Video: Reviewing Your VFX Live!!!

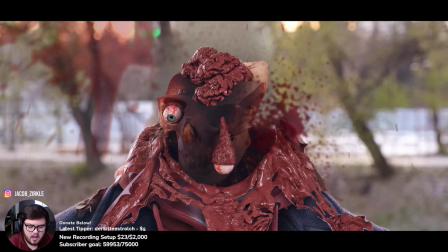[41:48]
You know, I think if you had a better, you know, CG skull or something like that, and I can't really give you the benefit of the doubt because I've worked with, and I know there are a ton of skull assets out there, and so I would have liked to have seen a more high poly skull object,
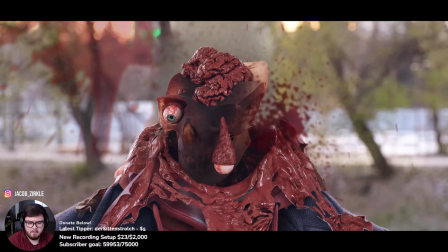[42:07]
especially because all of this other stuff is more, you know, kind of in the mid to, you know, lower high in terms of level of detail, and the skull is kind of reading like video gaming and stuff like that. And so I'd maybe look for a better asset there.
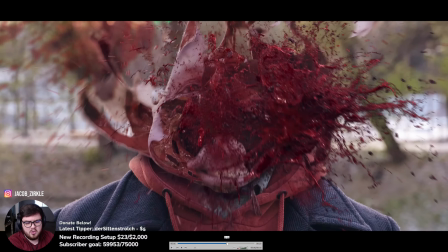[42:22]
Also, I would say the levels aren't really matching for me a lot.
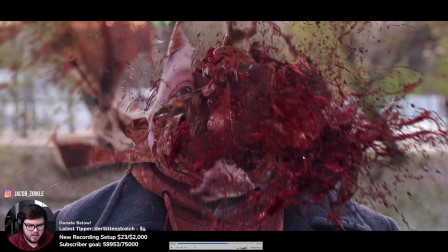[42:27]
This one's tough, but I think the blacks are too black. I would turn down the saturation a little bit. You can see the saturation of this red is much higher than the saturation of like the red of his coat, for example.
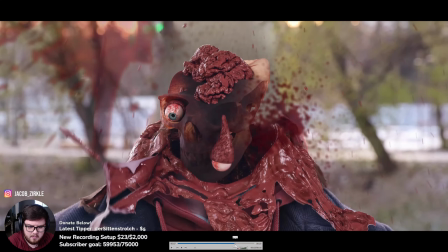[42:38]
So I'd maybe turn that down a little bit. And yeah, those are my big things here, but really cool shot.
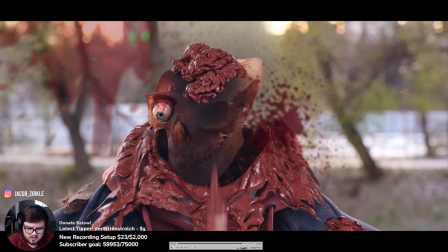[42:44]
I even love the hair physics that you have going on over there, you know, super cool. But yeah, no, those are my main things. I don't love the blood assets that are, you know, supposedly on the lens or anything like that.
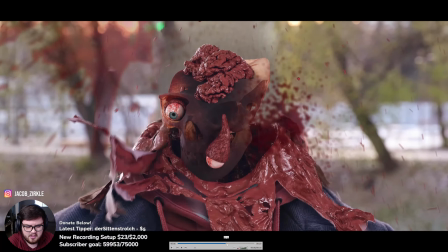[42:56]
I always find they look cheap, and you don't really see many Hollywood visual effects shots use those anymore.
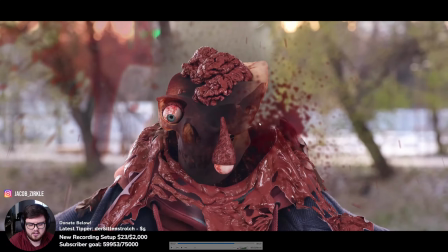[43:03]
So I'd maybe think about getting rid of those, especially because they read as non-intentional, and then also instead of it being out of focus looking, it looks more like low resolution, if that makes sense. So yeah, I'd maybe you know, think about getting rid of some of those assets and stuff like that.
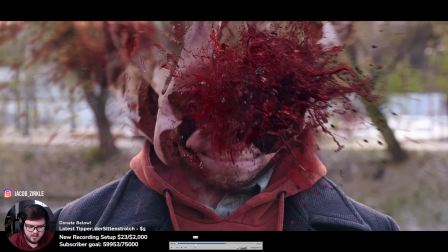[43:20]
But super cool shot. I love this asset. You know, yeah, if this asset's a simulation, you did a really amazing job.
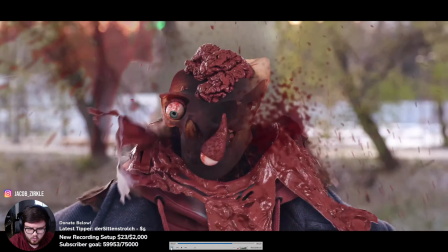[43:27]
Again, I just think depth of field is killing you here. I would really add some depth of field and see where it lands there, but really cool shot.
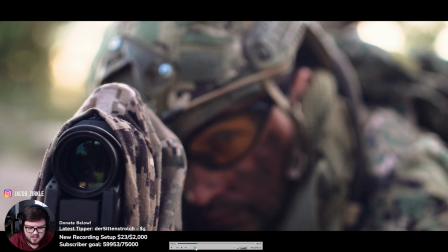[43:34]
And thanks again to MCM for sending this in, a long time Patreon, so I really appreciate it.
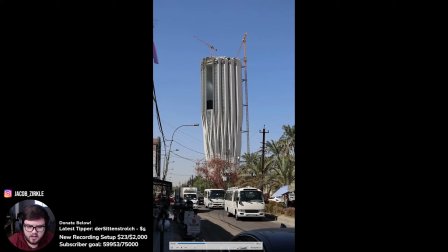[43:42]
And yeah, let's move on to the next vid, final two. What a name. So we have another kind of faux advertising.
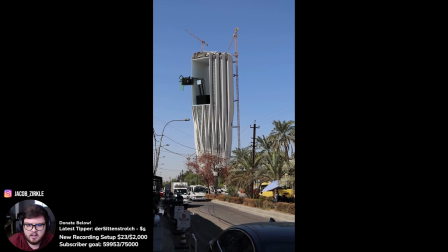[43:53]
Let's go back and see the opening. Okay, so some cameras and stuff.
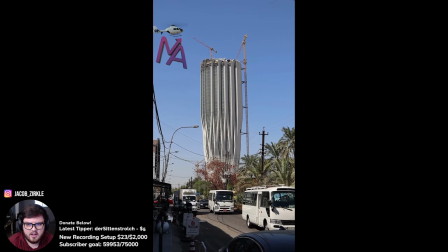[43:59]
Is that a light? On the other hand, okay, some roto.
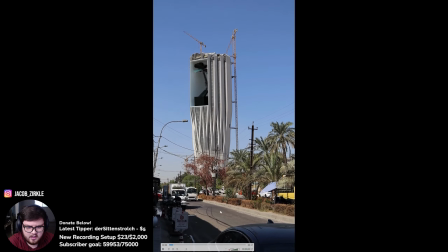[44:09]
Okay, that was an interesting transition. We'll have to go back to that to see. Sweet. Okay, so a lot going on here, so really cool. I think if I was tackling this from a brand point of view, I think the effect comes on a little too late. You know, you got to really catch the eye of whoever is scrolling,
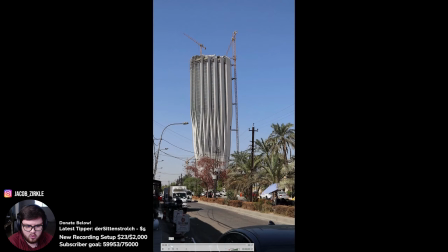[44:28]
because those first even 1 second is really going to be super important to catch people's eye on this stuff. And so it opening and kind of slowly coming out and then slowly putting it back, that happens, you know, by 4 seconds. That almost needs to happen within the first.
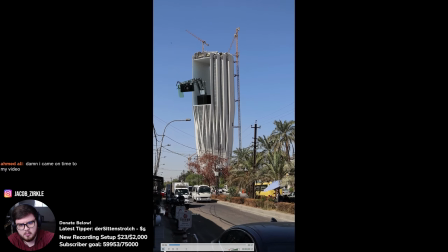[44:42]
So I would maybe go back to the drawing board and have it pop out, come closer to camera really fast, you know, grab the attention, and maybe stay there for a little bit. It kind of like comes out and then comes back very fast and stuff.
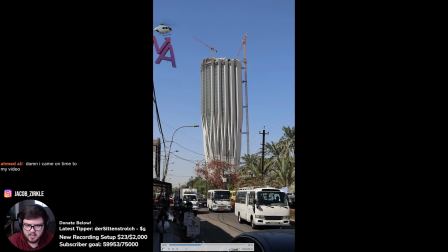[44:54]
Again, very subjective, but of course that is kind of some things that we want to look to when doing some shots like this, especially if you do want to go into this industry. Let's see, some of the stuff is reading kind of denoisy-y, you know, it kind of reads very
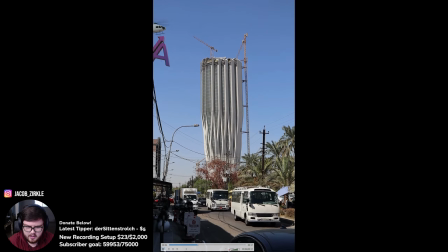[45:14]
soft looking, if that makes sense, but it could be a variety of reasons. The roto and stuff of the building is really cool. I think it adds some interaction to it. Now the animation's very kind of like CGE or CG,
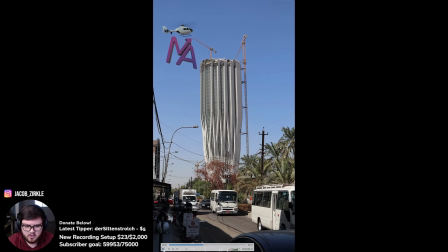[45:29]
meaning like it's not based in realism, you know, so there are kind of many different aspects you can go and take a shot like this. I prefer the heavy realistic approach, and so, you know, purely just speaking from the animation lens, like the helicopter,
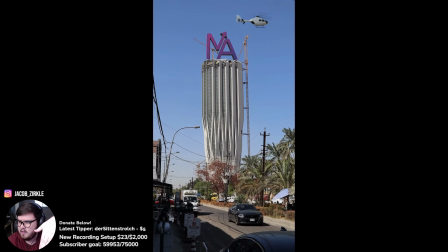[45:42]
if it's going forward, it'll need to be tilted further down, you know, and then if it's going backwards,
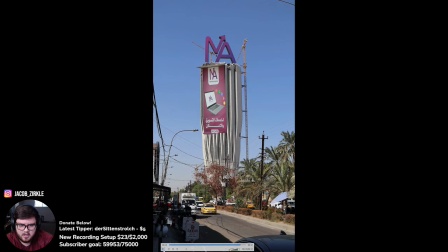[45:48]
it would need to actually tilt back. If it's going downwards, it would need to like lower and, you know, have weight to it, right? It feels very floaty, if that makes sense.
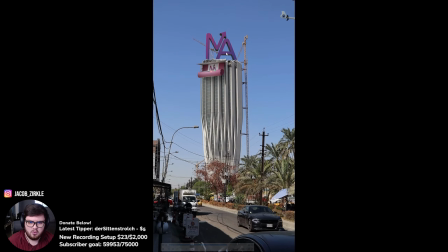[45:57]
And I know it's a helicopter, so it should float in the air, but you know, like realism, it would be like kind of interacting more with the physics of the world. Now this transition was a little weird to me. Let's see. Yeah, there's like some glitchiness happening with this transition. I don't really understand why.
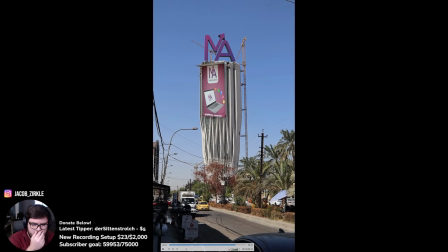[46:19]
Yeah, so I'll maybe take a look at that transition again. I'm just not understanding how the physics of it all, of how it like opens and stuff, because I think you do a good job of this transition.
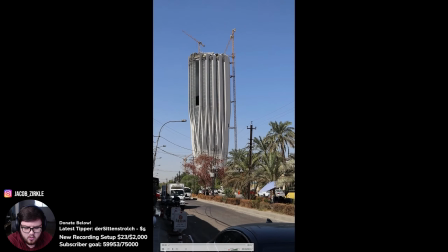[46:29]
Like, you know, it doesn't make perfect total sense, you know, but we kind of know it's like you know, the building is opening up, and so there's some like belief that we can, you know,
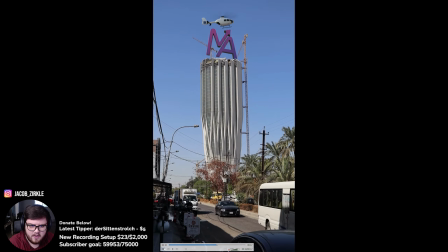[46:41]
form here, but this one just seems like a glitch, you know, and so that's never a good sign when you do stuff like that. And so in my opinion, if you wanted to avoid that stuff, I would have maybe even not have had that at all and just have this just come out of you, right?
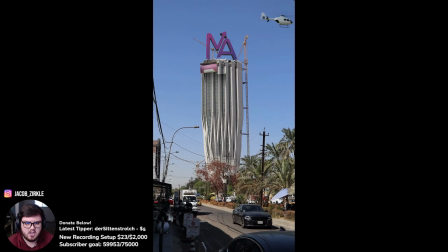[46:56]
Like, you know, this calls attention to it being CG versus like if you had it kind of like poof into existence, you know, that's a more creative approach. It's more surrealistic versus like this, it's kind of just phasing in and it looks like a glitch, right?
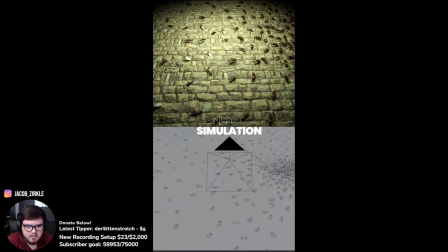[47:11]
And so that's always what we try to want to avoid. Even when you're trying to do surrealistic shots like this, like it'd be much better if it just kind of poofs into existence and then flops down, maybe more animated like, right? Because then you could add particle effects, all that kind of stuff, and it make it look intentional,
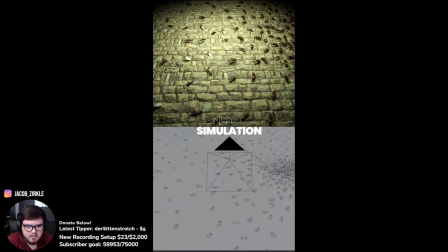[47:28]
because you never want something that is intentional to look unintentional, if that makes sense. It's kind of a big no-no, but really good shot. I think lighting is doing pretty good. You know, lighting a shot like this is kind of tough. The animation of the thing come down is really nice, and yeah, so really good shot.
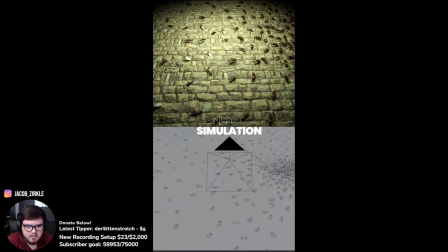[47:51]
So yeah, I mean, other than some of the stuff I've already said, yeah, I'm a little bit confused what this is. I guess it's a light of some sort. And also, I think another big thing, if this was for an actual company, that makes total sense,
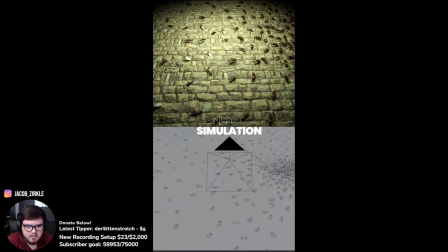[48:10]
but without any context of like the banner and stuff like that, one thing I also try to push with clients is like making people know. There's also some like glitchy stuff up here, making people know what the brand is without having to say any words, right? And so for me, just showing this stuff,
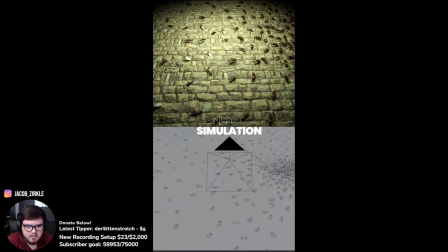[48:26]
I'm already thinking it's a like photography brand and stuff like that, because they have lights, they have camera, iPhone, all that stuff. And then when you show at the very end, it seems like a marketing agency, so that's good, but it's like, you know, it's tough.
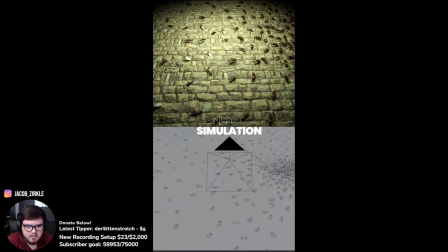[48:44]
So I think that maybe it's not as bad as I thought, but like yeah, no, I'll just leave that. I think that comes to personal preference. And you're probably contracted by these guys, right?
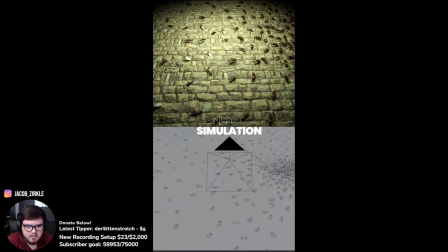[48:58]
And so sometimes we're like kind of like we're limited based on what we can do. But very nice shot. I think, yeah, those are all my notes on that. So thanks for submitting that, and you're in the stream.
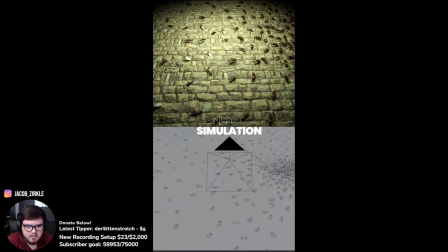[49:11]
So thank you so much. Hopefully I didn't tear it to shreds as much as I might have. I don't know. 2-chair float. Let's go on to that one. Okay, so we got a little chair going around.
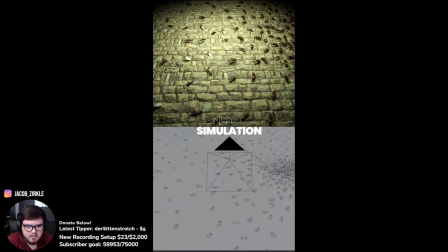Whoa. Super sick. Okay, let's break this down. So a little chair, I guess it's going around the water. Now, the water stuff is actually pretty well done.
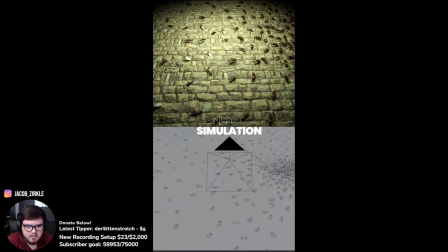[49:49]
I think the only thing that's killing it for me, guys, you guys are killing me today with this, is your denoising. I don't know. Maybe I should make like a denoising guide or something like that.